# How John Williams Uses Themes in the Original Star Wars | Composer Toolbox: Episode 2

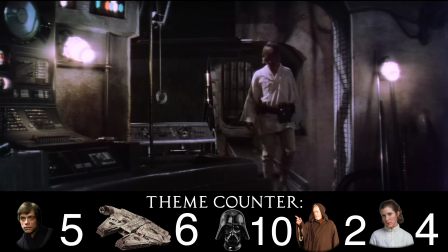8:13 Next, Williams makes a seemingly random statement of the rebel fanfare as Luke goes back inside.
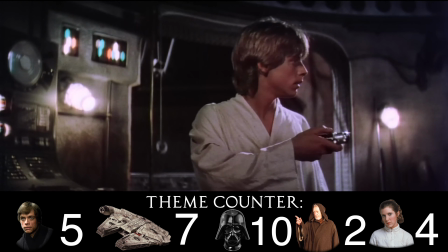8:18 Maybe this foreshadows Luke's involvement with the rebellion. Then Williams makes another statement of the Star Wars/Luke theme.
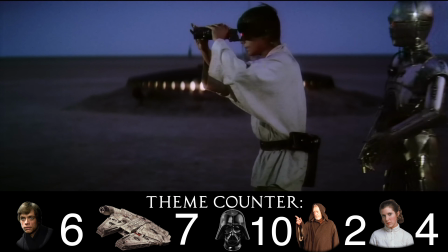8:25 It's played in its simple version to remind us of Luke's humble beginnings. This statement again makes a more solid connection in our mind as well.
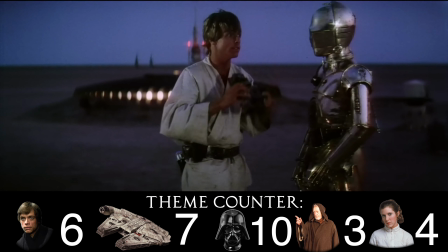8:32 Then another statement of the Force theme happens. I'm thinking this also foreshadows something, specifically Luke's crossing paths with Ben shortly after this.
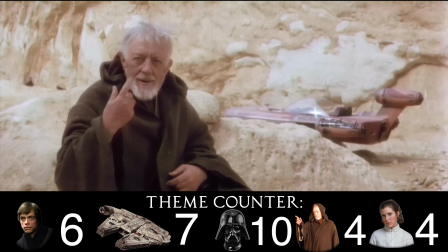8:40 Alright, fast forward a bit and we get the next statement of the Force theme. Naturally, this is played as Ben is revealed to us as Obi-Wan Kenobi and as a friend.
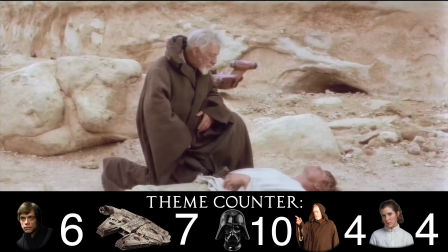8:47 A connection might also be made in our mind between Luke's longing for purpose back at the binary sunset and Ben's helping him find his purpose.
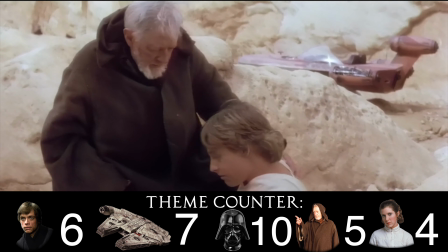8:54 Then, Williams plays the Force theme again several times in our interaction with Ben, and I'm sure you know what I'm about to say,
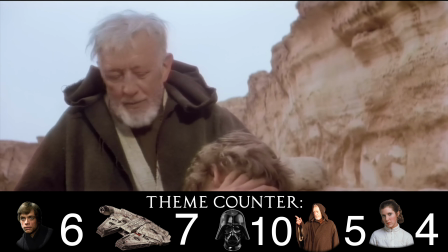8:59 but this repetition helps make a solid connection between Ben and the Force and its theme in our mind.
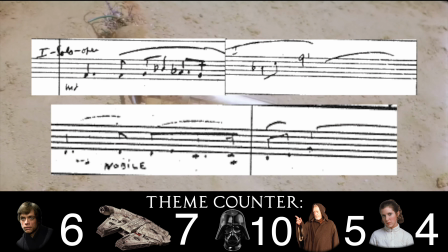9:04 And then, as Luke helps C-3PO, Williams plays something that is, well, probably coincidence,
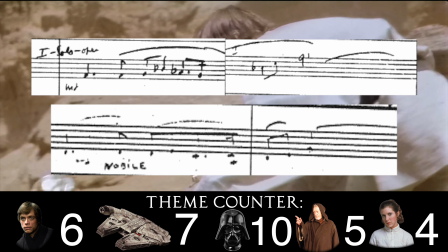9:09 but it really sounds similar to the regal melody heard during the throne room scene.
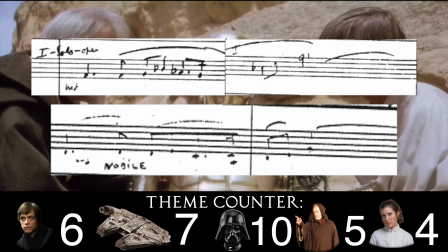9:14 The rhythm is the same, the contour is the same, the intervals are, well, similar, but again, this is probably just a coincidence, but, I thought I'd at least mention it here.
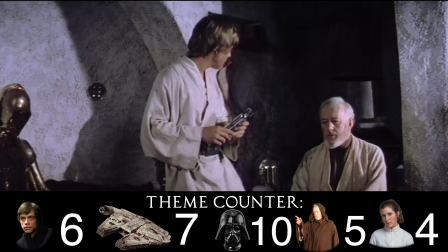9:22 Next, fast forward a bit more, and as we hear Ben talk about how Darth Vader killed Luke's father,
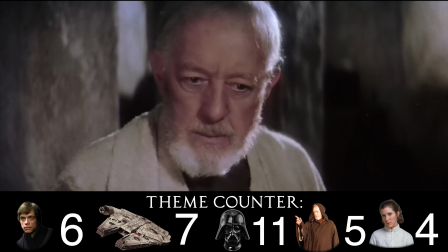9:27 we hear a dark rendition of the Imperial theme to further establish the connection between Vader and the bad guys.
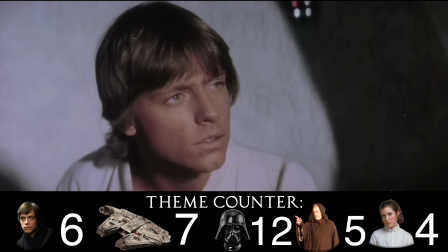9:32 But then, as Ben describes the Force, we of course get the Force theme.
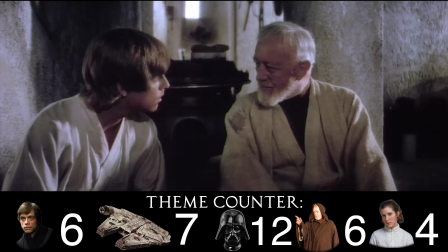9:36 A connection in our minds is made between the theme and the Force, but a connection is also probably made between Luke's destiny/purpose and the Force.
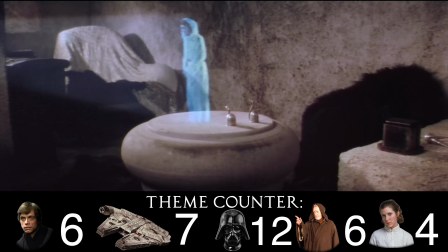9:42 Then, once we see the full Leia message, we naturally hear her theme again.
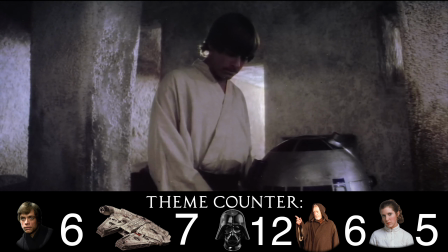9:46 Then, when Ben tells Luke to learn about the Force, we hear the Force theme again, possibly symbolizing Luke's destiny with the Force.
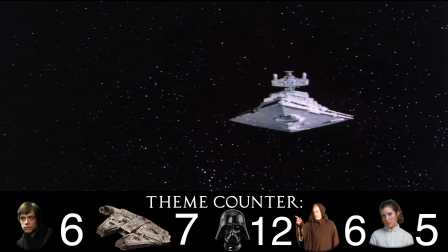9:53 Then, the Imperial motif announces the transition to the Star Destroyer in our first look at the Death Star.
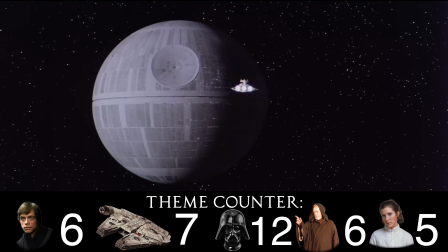9:59 After Vader chokes another dude and we transition back to Tatooine,
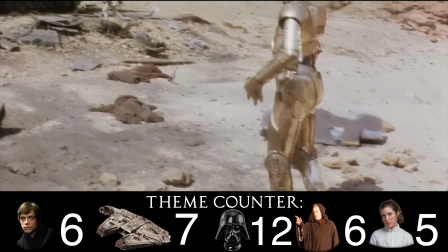10:02 we get a somber melody for the merciless slaughter of the Jawas, and we get a statement of the Force theme as Luke anxiously rushes home.
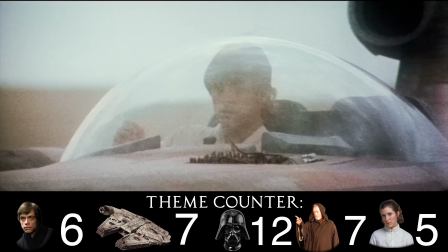10:09 Now, Williams already knows what's about to happen back home,
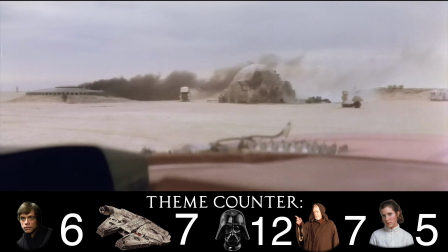10:13 so his use of the Force theme here could maybe be foreshadowing how this major event in Luke's life will propel him forward into his journey,
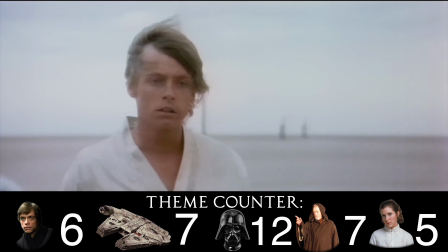10:19 his purpose. Then, as Luke sees his parents burnt to a crisp, the Force theme plays again, telling us of Luke's now inevitable journey ahead of him.
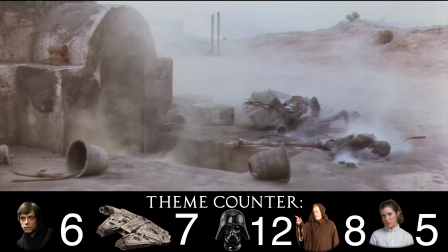10:28 Next comes one of my favorite moments in this film.
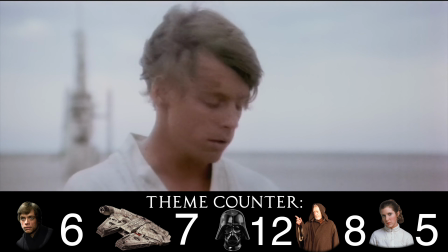10:31 As Luke looks down and then back up with a new, set look on his face, Williams plays a forceful statement of the infamous Dies Irae.
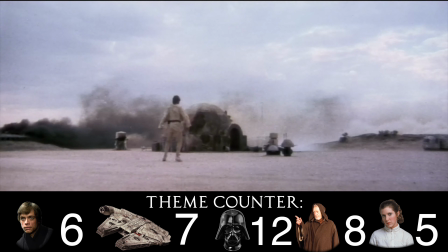10:39 As many of you probably know, this ancient melody has been used in conjunction with death in music for more than 100 years.
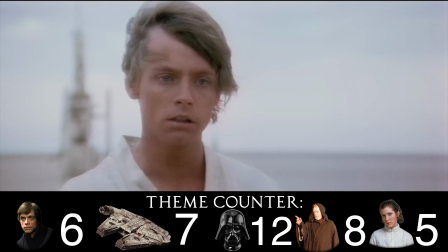10:44 Williams' use of it here perfectly shows the hatred Luke quickly develops for the Empire, hence why the theme is played so forcefully.
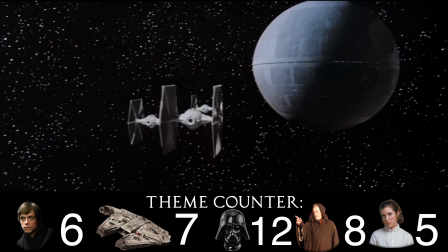10:51 Then we get another announcement of the Empire with the Imperial motif that tells us without question who's responsible.
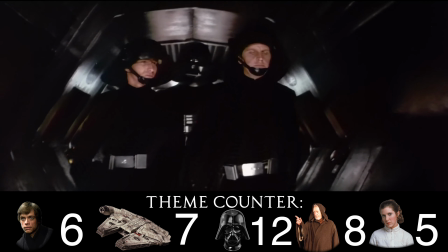10:56 Then, as we see Vader walking down the hall, we get an obvious use of the Imperial theme, and then an obvious use of Leia's theme as we see her.
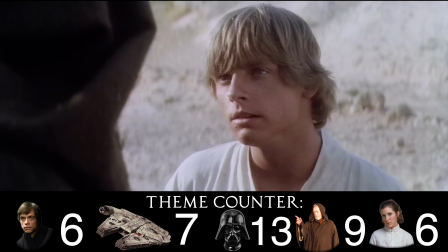11:03 Going forward a bit more, Williams uses the Force theme again as Ben once again tells Luke to learn about the ways of the Force.
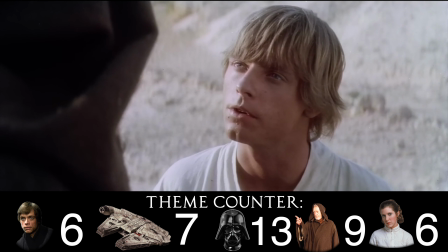11:08 This iteration is now played with a new sense of purpose.
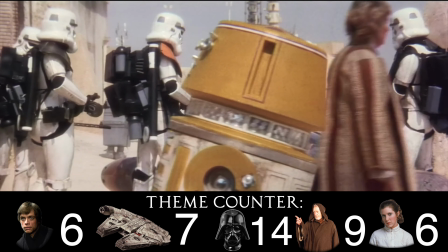11:11 Then, as they move into Mos Eisley, we get the Imperial theme as the stormtroopers close in, but then we get a statement of the Force theme after Ben uses his Jedi mind tricks.
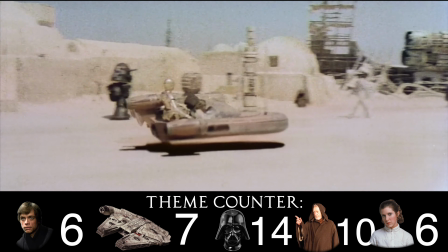11:19 The use of the Force theme after its successful use, I think, better emphasizes its power in the film.
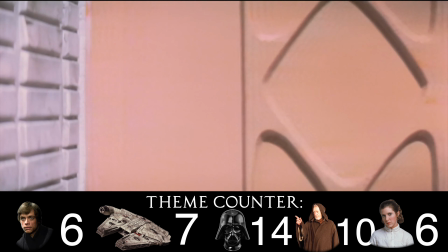11:24 Then, fast forward a bit more, don't worry, I'll talk about the cantina scene in a later video, we hear Luke's theme fittingly as he parts away with the last thing he has left on Tatooine,
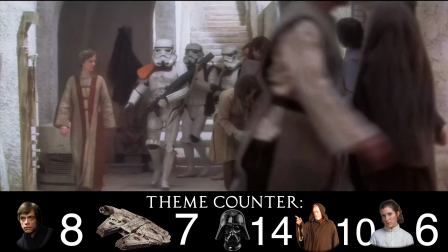11:33 his speeder. Then, going forward more, we hear the Imperial theme as the stormtroopers continue their search.
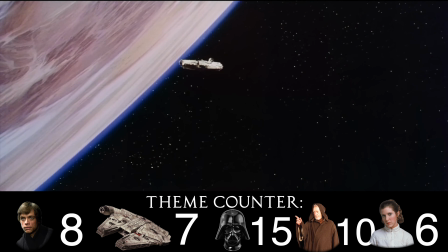11:38 Then, as our heroes blast off with Han and Chewie, we get another few statements of the Force theme.
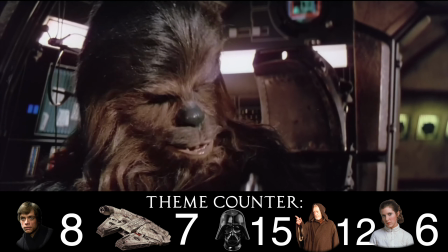11:43 I imagine the use of the Force theme here could be still talking about Luke's journey. His departure from Tatooine is the final nail in the coffin here.
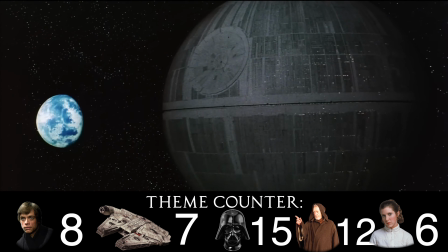11:50 There's no turning back from it now, and this is his purpose. Then, of course, we get another announcement of the Death Star with the Imperial motif.
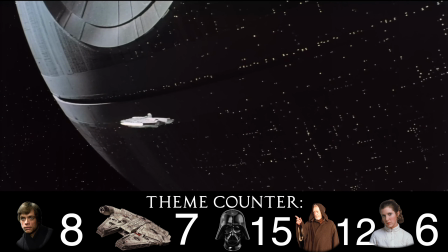11:57 Then, the next thing of melodic importance happens a bit later as the Millennium Falcon gets pulled into the Death Star.
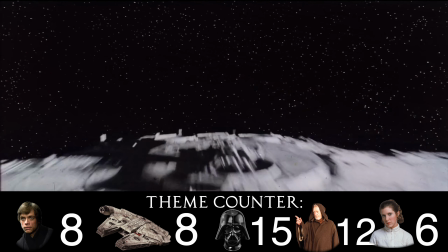12:02 Interestingly enough, Williams uses the Rebel fanfare here. Now, why would he use the Rebel fanfare as our heroes get captured?
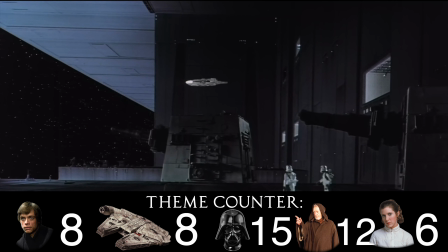12:09 Well, if we go back and look again at the previous uses of the Rebel fanfare, they've almost all been made in connection with the good guys running or the good guys being captured.